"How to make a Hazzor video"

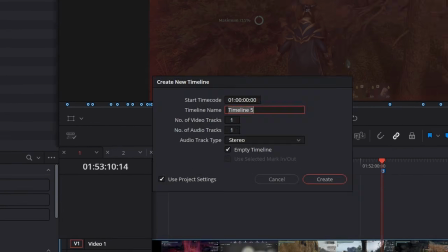(4:06)
Once the video is recorded, I export it and head back over to Resolve, where we'll now make a main timeline to edit on.
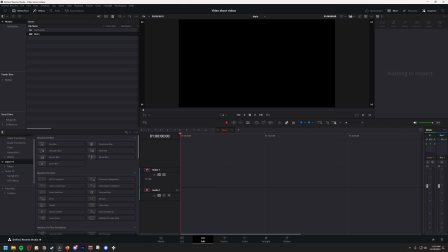(4:12)
This is where things are going to get messy. I usually edit across two monitors for extra space, but to record this I'll just be on one,
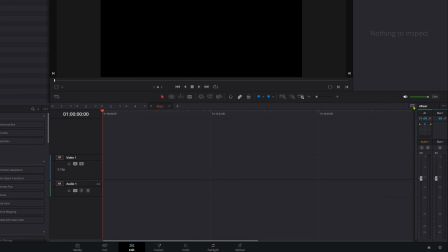(4:20)
so it's usually a lot less cramped than this, but it's time to activate the second timeline.
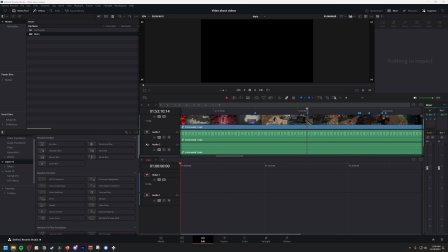(4:25)
Onto the main timeline goes the voiceover, down on track 4, which I always set to orange.
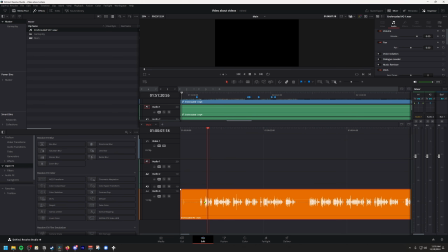(4:31)
I go over to the Fairlight panel, the one that I should probably also be using to record the video in the first place, and apply some dynamics to the track.
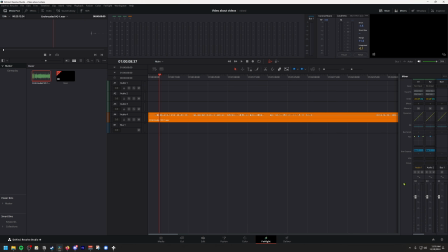(4:39)
An expander to cut down lower volume sounds like breaths and mouth sounds, and a compressor to bring down the higher volume sounds,
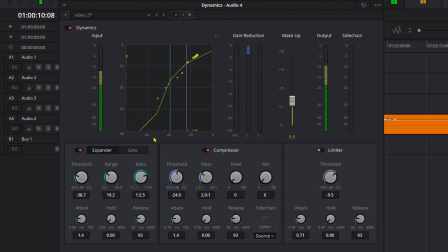(4:47)
so that the overall profile of the voiceover is more even.
With a new mountainous biome, Good stuff. new enemies and wildlife.
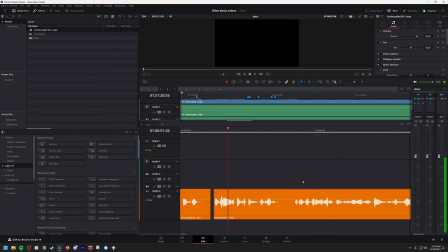(4:53)
The VO is raw and has mistakes and multiple takes in it, so it needs cutting up, which I'll do for a little section here just for demonstration.
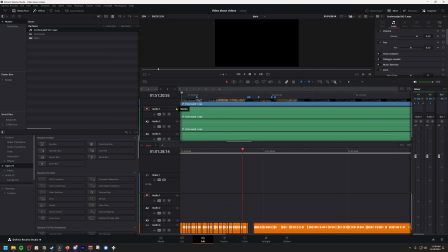(5:06)
With voiceover prepared, this is where the dual timeline thing comes into use. We'll skip over the intro because in this case it's a sponsor disclosure which I don't really want to re-edit for this video, and into the part where I actually start telling the story of the gameplay,
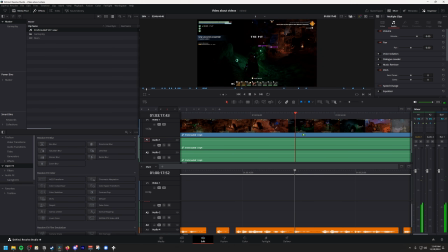(5:20)
using the markers to guide me to the relevant parts of the recording in the upper timeline, slicing it out and placing it directly onto my main timeline.
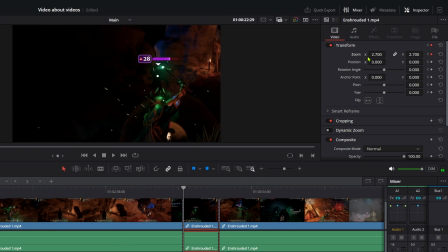(5:28)
Then I'll do any minor stuff like zooms and pans to match whatever point I'm trying to make. Often I'll go and record extra gameplay.
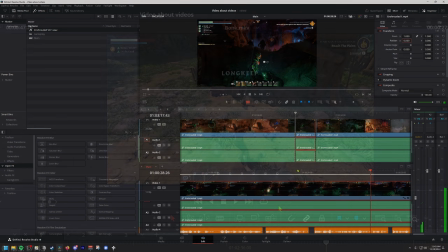(5:35)
Like here I say I played a melee character back when the game launched, so I went and got a little extra footage of a fresh character bonking some stuff to slot in here.
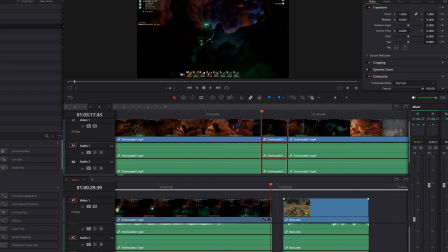(5:43)
I usually apply any clip transitions and effects as I go here, so since this bonking clip lives outside the story I'm telling, I'll do a little glitchy transition, and since I'm talking about the past,
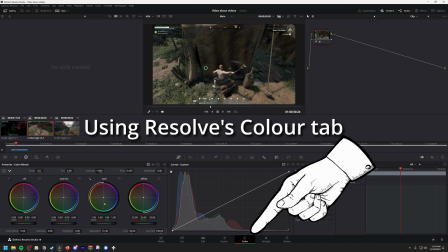(5:53)
I'll go ahead and make the footage look a bit old-timey and sepia, and maybe if I'm feeling really saucy, I'll add some analog damage or something.
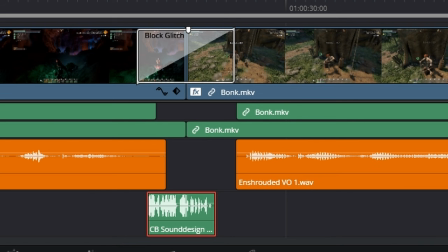(6:00)
I'll also pop some glitchy noises on those transitions.
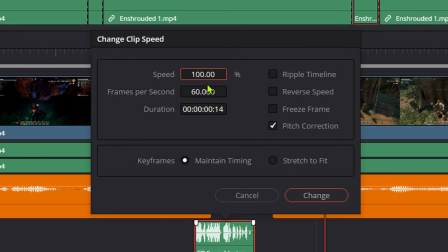(6:03)
I just have a library of these kinds of noises by this point, but to add variance, I'll tweak the speed of them and usually use the same sound effect that I used to transition into a scene,
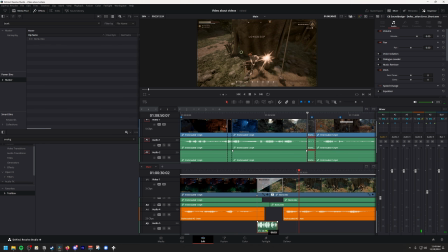(6:12)
but in reverse when I transition back out, to give the effect that we're now going back to where we were before.
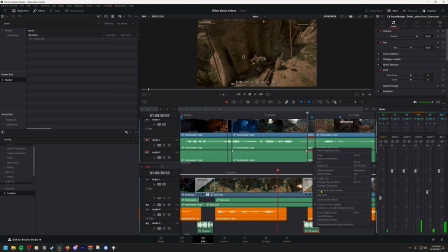(6:18)
That's kind of slightly creeping into the territory of artistic wankery, but I don't know, it works.
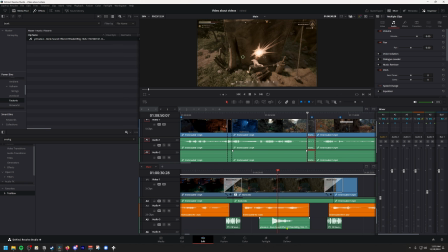(6:23)
And since I said the word bonk, I legally have to use that sound effect, and for repetitive sound effects like that, I'll vary the volume of the effect slightly just to add a little bit of variance there too.
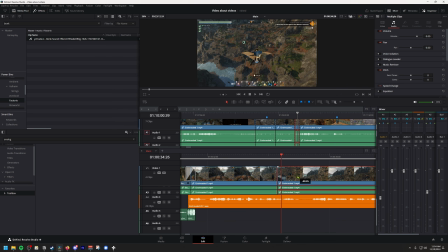(6:35)
After that brief sojourn to the slightly more complex editing, it's back to just placing gameplay over voiceover.
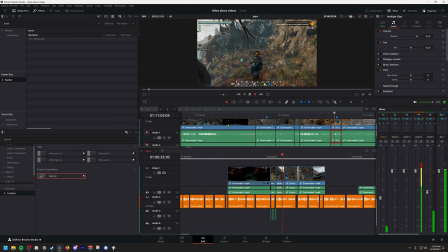(6:41)
I like to do the whole job in a linear fashion like this to vary the workload, rather than doing every job in the editing process to completion one by one. Hopefully that's enough of a demonstration of how my notes help to get gameplay onto a timeline very quickly,
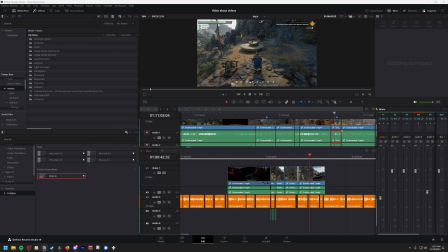(6:55)
and without ever having to actually cut down the entire raw gameplay files. Now I'll drop some background music under this and we'll balance the audio a bit.
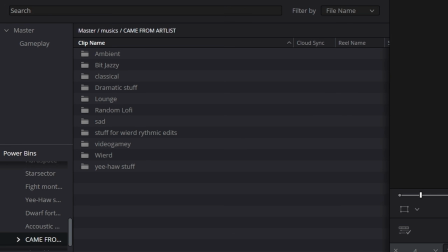(7:04)
I have a fairly messy, but also quite extensive bin of music set up in Resolve, organised by either game for soundtracks or loosely by genre for tracks from the two music platforms I use, which are Artlist and Epidemic Sound.
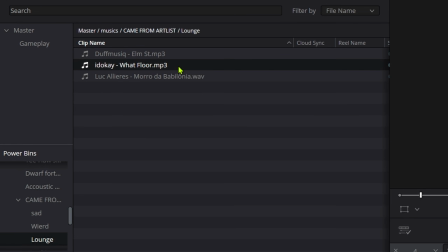(7:18)
Epidemic is what most creators use and it's great, but there's a few tracks that I like to use, keeping me subscribed to Artlist.
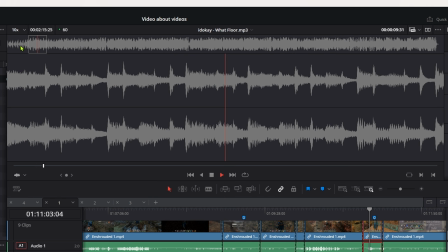(7:25)
Early on in a video I like to use upbeat tracks. We're just getting started, it's exciting and new, that kind of vibe, you know?
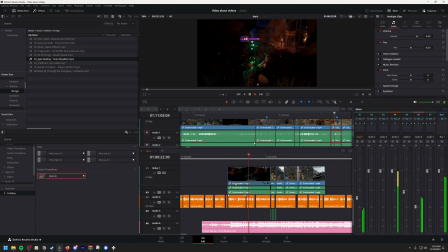(7:32)
And then as the video progresses to more narrative storytelling, I'll transition into tracks that suit the situation better.
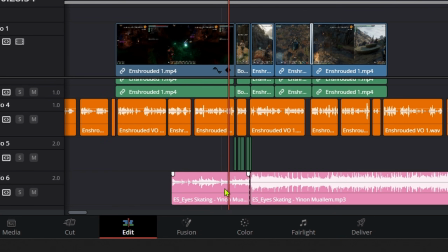(7:38)
And the music track is always pink, by the way. This track fits very well, I think, but the intro isn't quite long enough, so I have to hide a sneaky little loop in there.
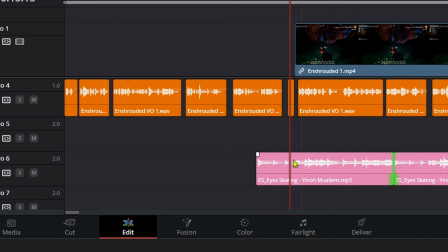(7:47)
It's hidden under both voiceover and game sounds, so it's easy enough to do this kind of thing,
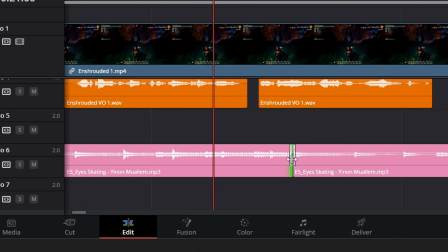(7:51)
to make a track fit exactly how you want it, which in this case is so that it swells up when I introduce the new mountainous biome.
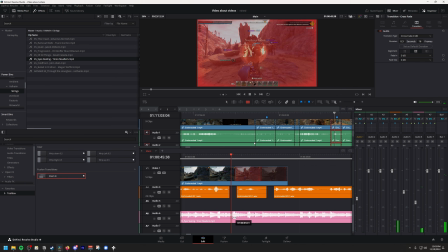(7:58)
So anyway, emerging out into the rather Another thing I do pretty often is to suddenly cut music to emphasize a point, like being one shot by this thing here.
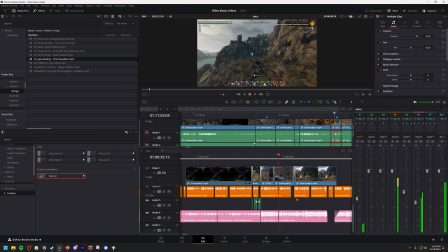(8:06) Rather hard.
Then I'll either fade the same track back in afterwards or use that as a handy moment to swap to a different track without a jarring change of background music.